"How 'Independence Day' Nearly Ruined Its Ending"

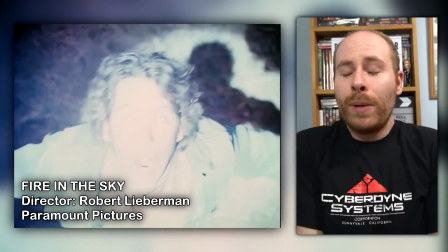[8:00]
It's a character that draws upon conspiracy theorists and people that have claimed to be abducted by aliens,
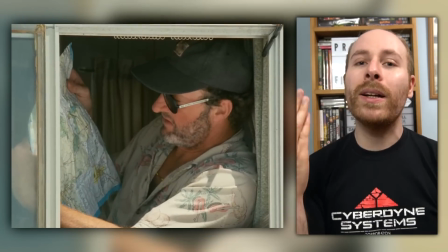[8:05]
a type of character that you'll see pop up time and time again in Emmerich's subsequent disaster movies,
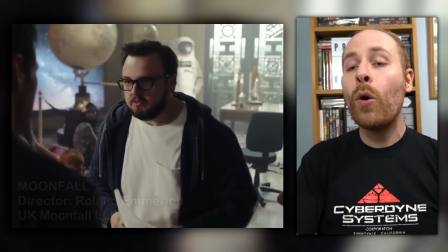[8:11]
be it Woody Harrelson's Eccentric in 2012 or John Bradley's Moon Skeptic in Moonfall,
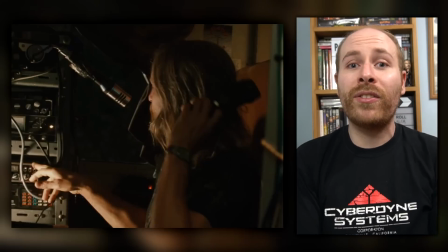[8:17]
all of which are initially dismissed but subsequently proven right. And yes, I am aware that the cuddly conspiracy theorist is an archetype that hasn't particularly aged very well, especially given that Randy Quaid is just playing this type of character in real life now, but I digress.
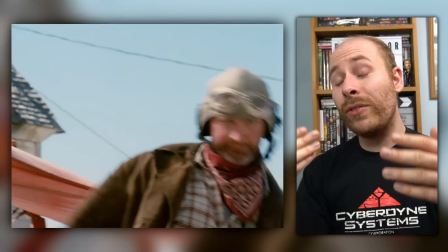[8:34]
Russell is a character that teeters on the edge of comedy and tragedy, even if he's frequently used for comic relief because he's so dysfunctional,
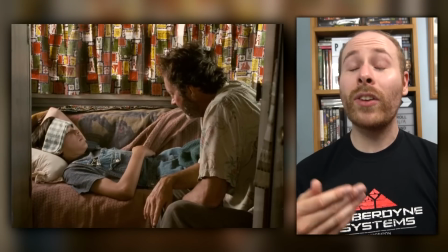[8:41]
but he does actually care about his family, something that we see more of in the film's extended special edition,
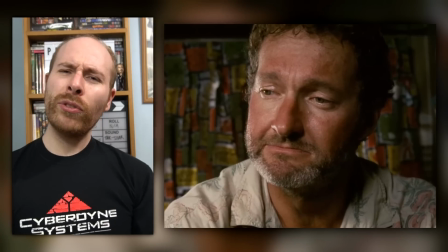[8:48]
which reinstates scenes where he tries to take care of his ill son. But he's also a character that exists on the periphery of the action, often serving as a distant,
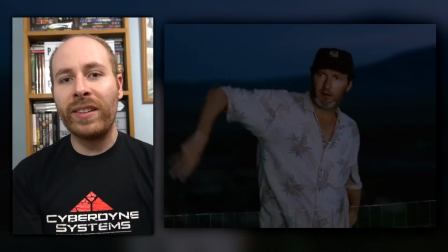[8:56]
weary observer to the destruction of the major cities that makes him something of an audience surrogate.
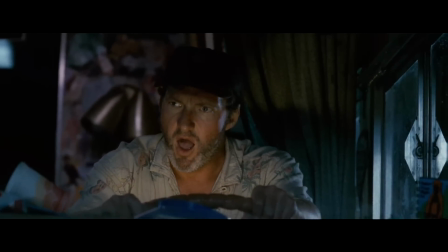[9:02] Los Angeles, Washington, and New York have been left in ruins. Good God!
Russell's character trajectory isn't as obvious as the other characters, and it takes the longest time to resolve.
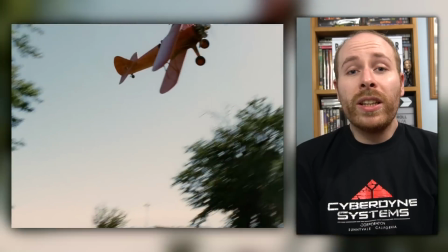[9:12]
Russell's introduction into the movie establishes him very quickly. As he drunkenly pilots his crop-dusting plane, he's foolhardy and unreliable,
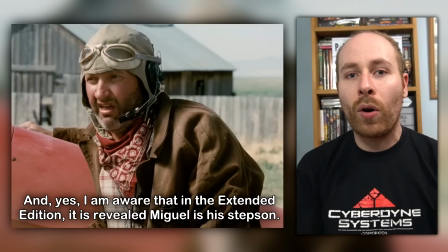[9:20]
as his son chases and ultimately admonishes him for dusting the wrong field, clearly having to be the parent in this relationship. But it's also a setup for the film's conclusion and serves as a bookend for the character. He can fly a plane, and later he will actually hit the right target at the right time.
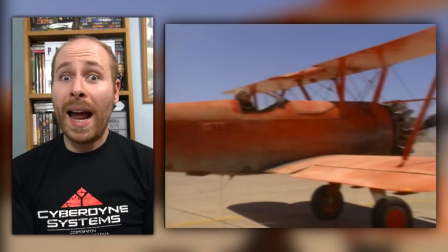[9:40]
With that logic, the biplane ending probably felt correct. After all, this is a clear Chekhov's gun.
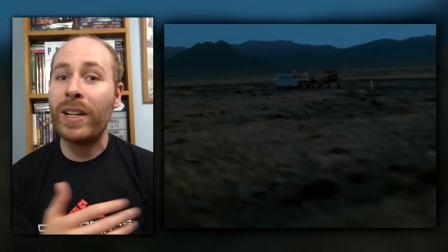[9:46]
The biplane is established immediately, and then throughout the entire rest of the film, he drags it on the back of his motorhome,
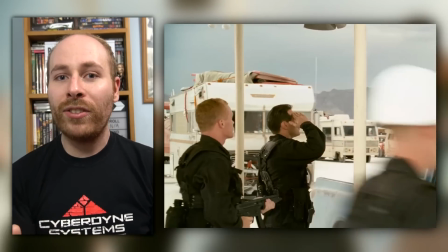[9:54]
continuing to reiterate and establish it so it would finally pay off in the original climax. Even though this has been building since the very first time we saw the character, audiences were simply not prepared to accept the sight of him in that rickety old plane, keeping up with fighter jets and alien shuttles.
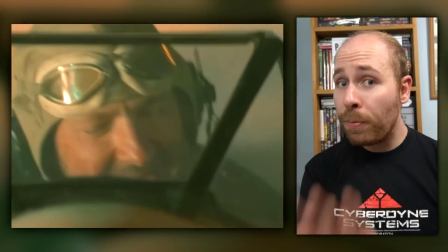[10:11]
It is simply too absurd. And I personally agree, it looks awful.
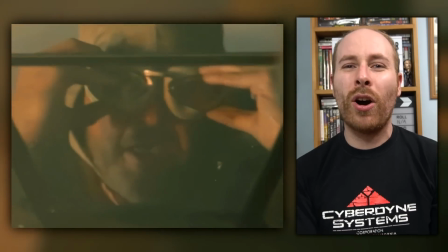[10:16]
Seeing Randy Quaid in his aviator hat and goggles, it's just completely ridiculous, and they should have known it didn't work while they were filming it. Now is a very good time to talk about tone and how Independence Day handles it.
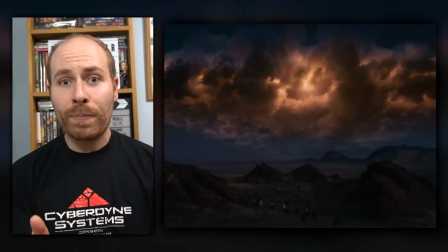[10:30]
The first act of the film balances a looming, mounting suspense about the aliens' arrival with introducing the characters,
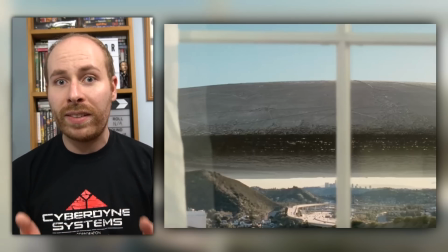[10:36]
mixing the characters' fear and anxiety about the alien presence with humour.
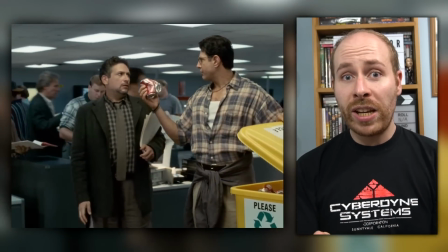[10:40]
Smith and Goldblum are charismatic and funny in their early scenes, but once the ticking clock of the countdown is established,
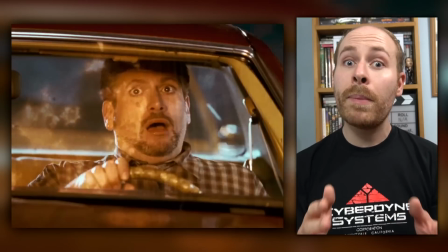[10:46]
the humour is more pocketed with minor characters, many of whom die in the initial attack.
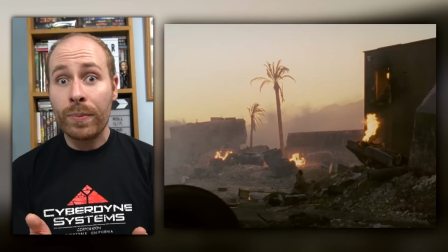[10:52]
There's a real sense of horror and scale to the annihilation and the subsequent aftermath, and Independence Day is a darker movie than is sometimes thought of.
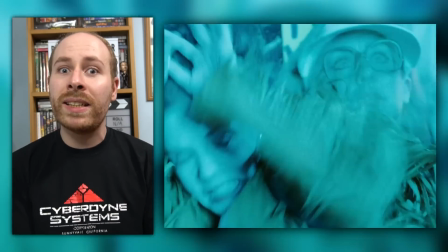[10:59]
It's a movie where millions of people die violent deaths, made palatable by a happy ending.
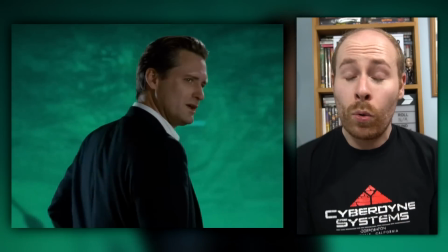[11:05]
The second act of the film is humanity brought to the depths of despair, all attempts to fight back are met with failure and more loss.
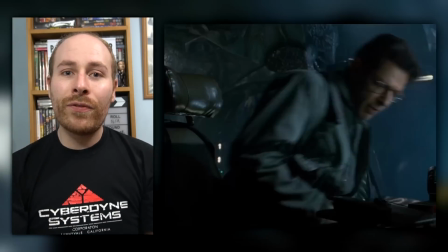[11:12]
That heaviness is released as we move into the third act, as David's virus sees some hope at last of defeating the alien menace,
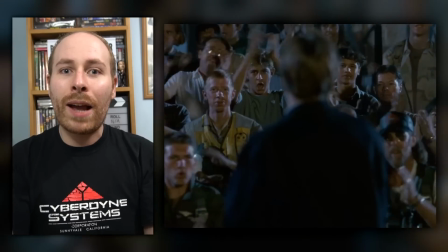[11:20]
and there's a sense of catharsis about it that allows the film to become more light-hearted and jubilant. But the movie doesn't and shouldn't become an out-and-out comedy, but that's exactly what happens if Russell flies in with his biplane.
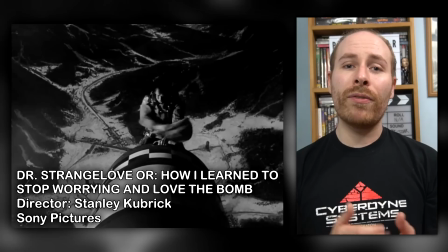[11:34]
It is, after all, an image inspired by a comedy, directly referencing Slim Pickens riding the bomb at the end of Doctor Strangelove,
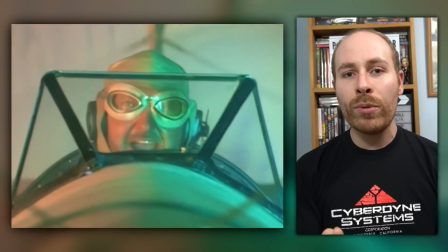[11:41]
but that's precisely the reason why it doesn't work. It steps the movie over that thin, precarious line of becoming a parody of itself,
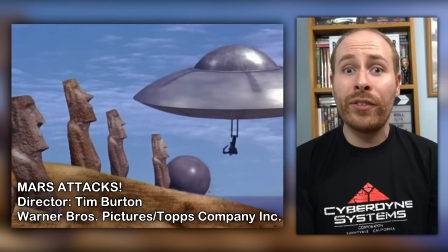[11:49]
especially considering the movie was racing to beat Tim Burton's spoof Mars Attacks into cinemas that year.
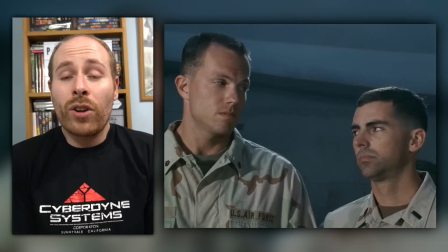[11:56]
And this is why the arc in the reshot version works, mixing comedy and pathos in a way that feels much more natural,
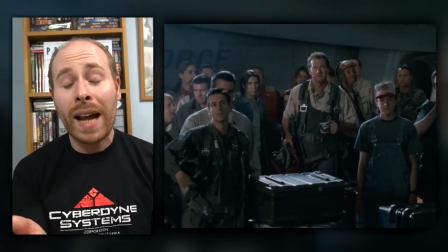[12:02]
and makes clear that it is a redemption arc having been validated by the alien attack.
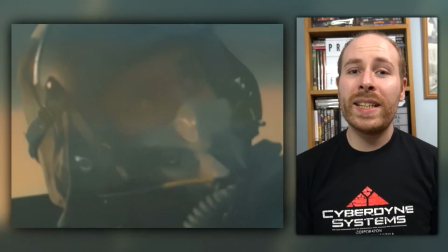[12:07]
Having Russell appear out of nowhere makes him feel like a Deus Ex Machina just to save the day,
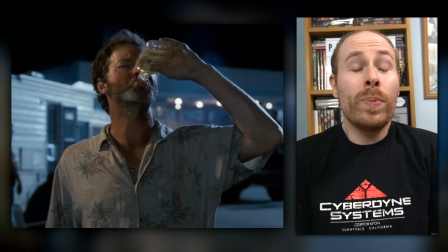[12:12]
and also makes him seem one-note, who begins and ends the movie as a drunk.
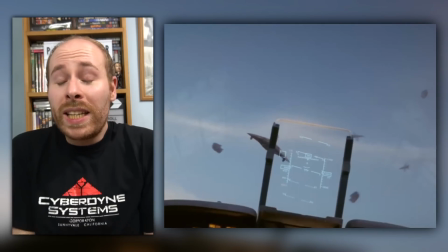[12:17]
By adding new inserts of Russell in the midst of battle, it gives him a reason to be there and a sense of purpose,
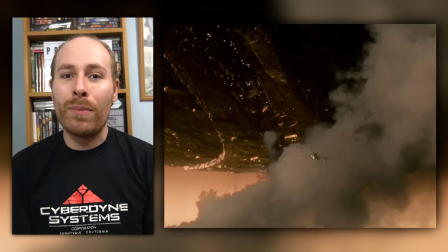[12:23]
but it also makes it far more satisfying when he comes in after Whitmore's last missile fails.
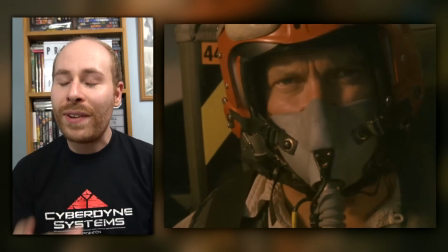[12:30]
We know what he's been through, and it's fitting that he's the one that takes the shit down.
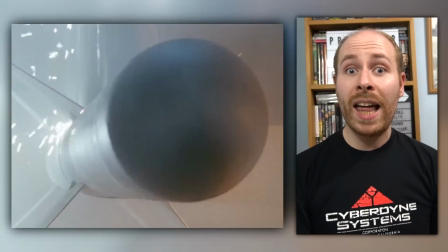[12:35]
When his missile malfunctions, it adds another element of tension as the window to attack closes,
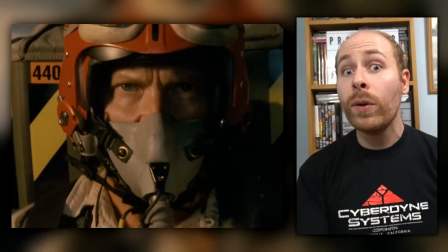[12:41]
something that was missing before, and all of this was added in the reshoot.
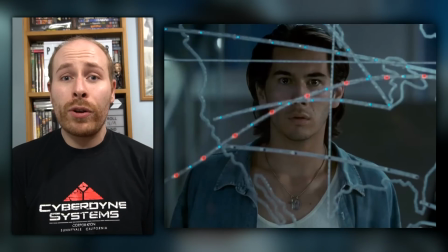[12:45]
The beat of him realising what he must do and his son on the ground listening to his final moments adds some much needed drama and weight to this crucial moment.
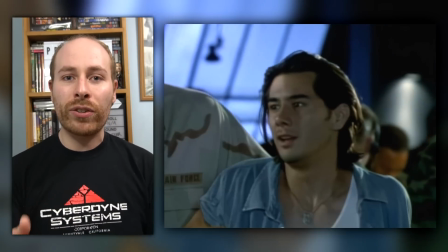[12:54]
Interestingly, in the original ending, Miguel does actually speak to Russell in his final moments, but he's held back in the theatrical version,
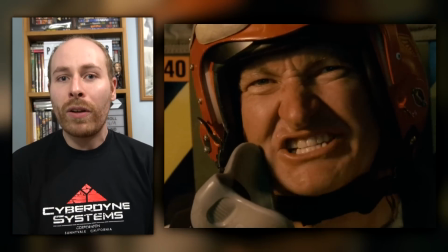[13:01]
presumably because the filmmakers thought this was unnecessary, especially as the revised version is so much longer due to all the added footage. All of these things reconfigures Russell's act into a heroic and selfless sacrifice, instead of simply just being suicidal.
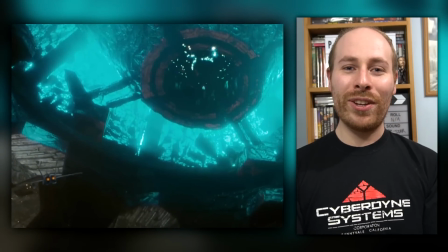[13:18]
But then we're allowed some humour as he rides towards his destiny with that "Hello boys,
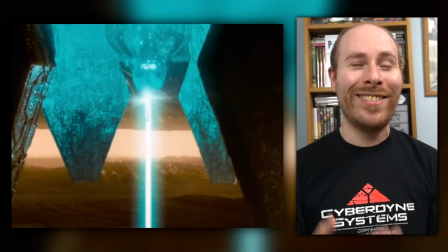[13:22]
I'm back!" being genuinely funny and triumphant.
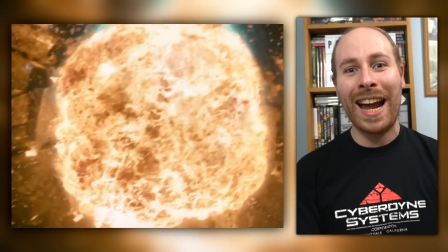[13:28]
It's exactly the right cap for the character and the moment, and clearly the filmmakers thought so,
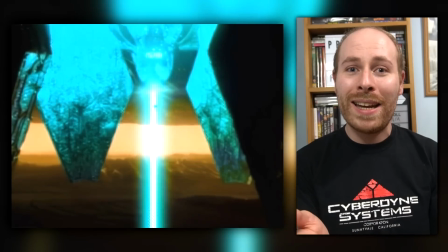[13:33]
because that was actually an ad-lib when they shot the original ending that they kept when they reshot it.
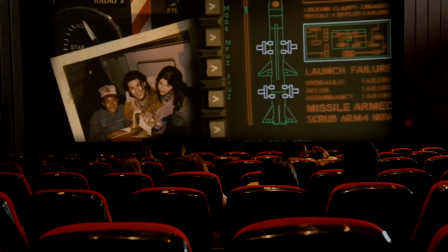[13:39]
Emmerich and Devlin screened the film a final time prior to release in Las Vegas with the new ending, and this time the results were even higher, getting a near perfect 98. It confirmed the reshoot was the right thing to do, and Independence Day would go on to be the biggest film of summer 1996, all because they stuck the landing. If there is a moral to this story, maybe it's that reshoots aren't always bad. I'm Matthew Buck, fading out.